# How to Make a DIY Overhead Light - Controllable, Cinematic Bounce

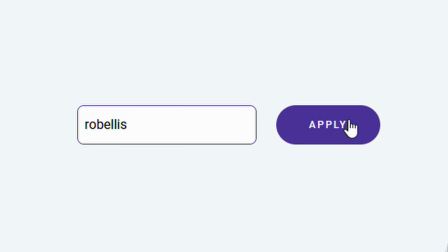But before we do, a quick reminder that you can use my code ROBELLIS over on Zyro when you build your website or storefront,
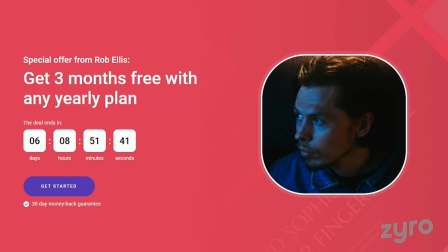giving you more discount, extra months free of charge and a custom domain for a year.
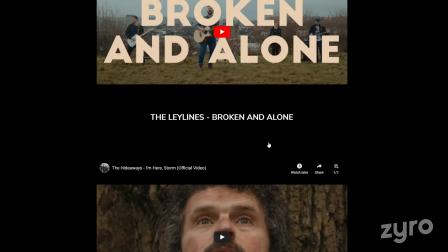If you need a professional way to showcase your work or even sell digital products,
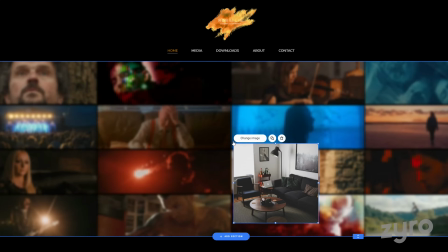Xyro gives you all the tools to do so, with full customisation, an easy to use drag and drop system and speedy loading times.
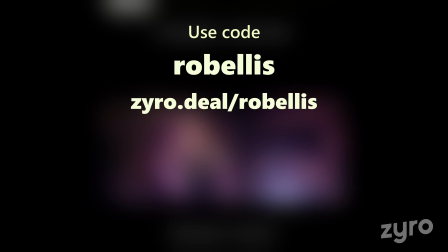Use my code ROBELLIS or click on the link in the video description to get up to 72% sent off your website or storefront,
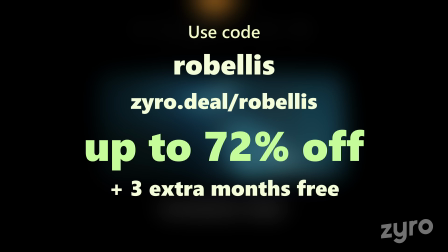with 3 extra months free, with 1 year, 2 year or 4 year plans,
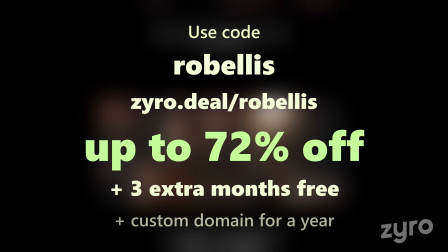along with a custom domain for a year.
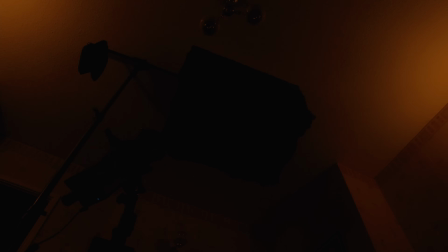The best and most cost effective way to use a top light like this, is to fire a controlled beam of light into it.
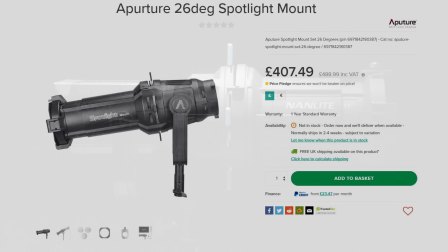Using something like a projector or spotlight mount, which are available for popular existing lighting systems, over a few different price ranges.
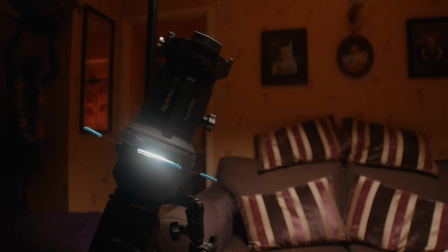We're going to be using the Nanlite Forza 60B with it's projector attachment, which we've taken a look at in a previous video.
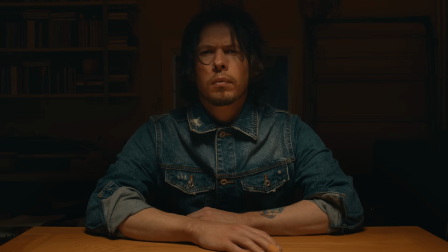Here we have our subject sat at a table with a soft yet moody light falling on him from overhead.
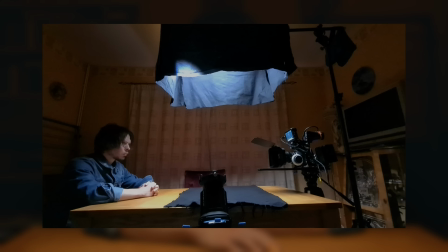To achieve this, we hung our bounce on our boom arm above the table with our Forza 60 and projection attachment firing up into it at an angle. You can see that the black material we pinned to the sides of the canvas are acting as flags,
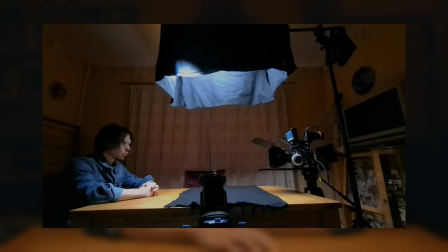blocking the light from spreading around the room, and allowing it to fall into a controlled pool below. Our subject is a little bit back from the bounce, allowing one of our flags to block some of the light from his face,
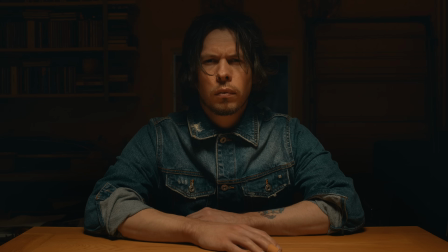creating more shape and less direct light.
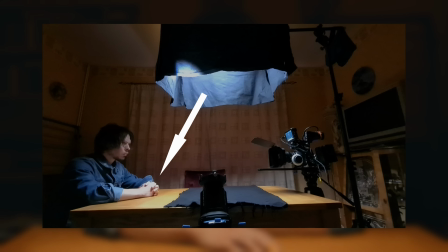You can see that there was more light falling onto his arms and the table, which we brought down in post to match the light on his face.
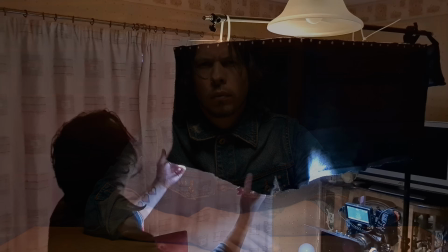So let's lift up the front flag.
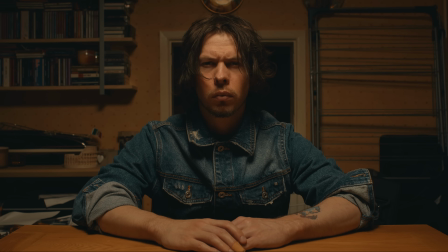With the front flag lifted, our light is now free to spill out over our subject and onto the back wall.
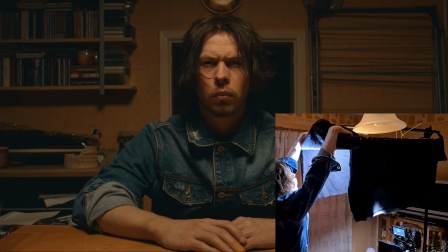Whilst we've lost some control over the light in one direction,
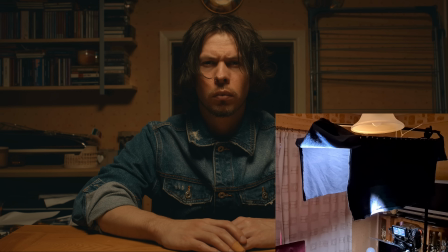our side flags are still down which means we still retain some of the shape of the light on the face. but now we're able to achieve a slightly different look with more of our subject lit and more light on our back wall.
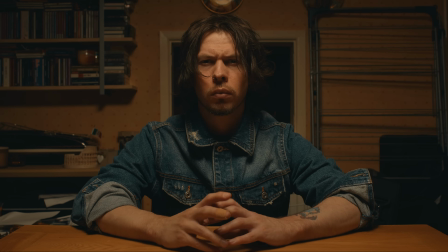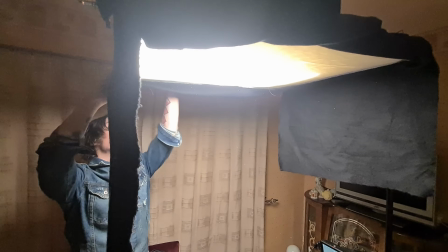If we close our front flag and lift up our side flags we get a slightly different look again.
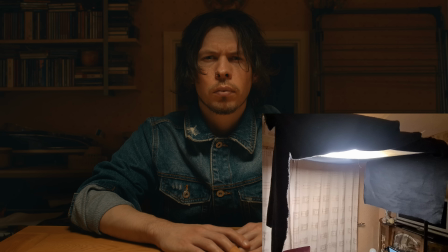Because our light is now escaping from both sides of the bounce we've lost some of the shape and contrast on the sides of the face that we had in the previous two setups. We also have a little spill on the back wall.
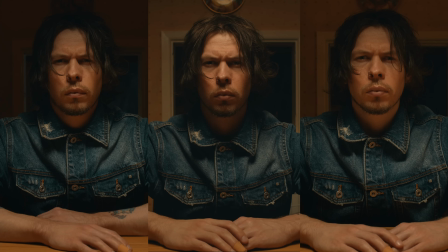You can see that we've already created three different looks simply by adjusting our flags.
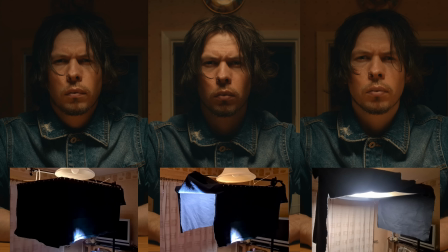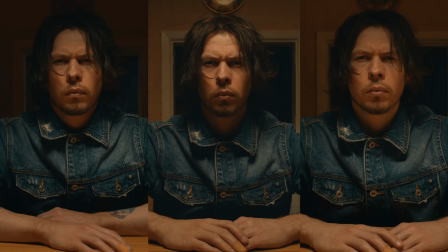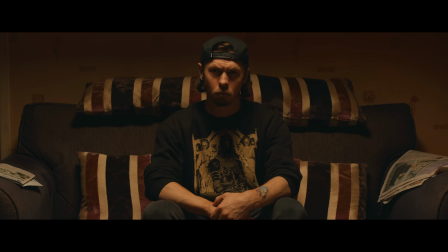In our second setup, we shot our subject sat on a sofa right against the wall. Not an ideal situation to shoot in, as this can lead to a flat looking shot,
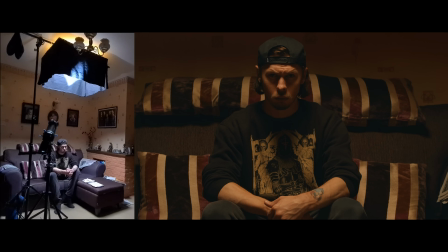but by using our overhead bounce with our forza and projection mount, But we have a large enough light to cover the entire sofa, whilst being able to use our flags to keep the light off the back wall, preventing our image from looking too flat.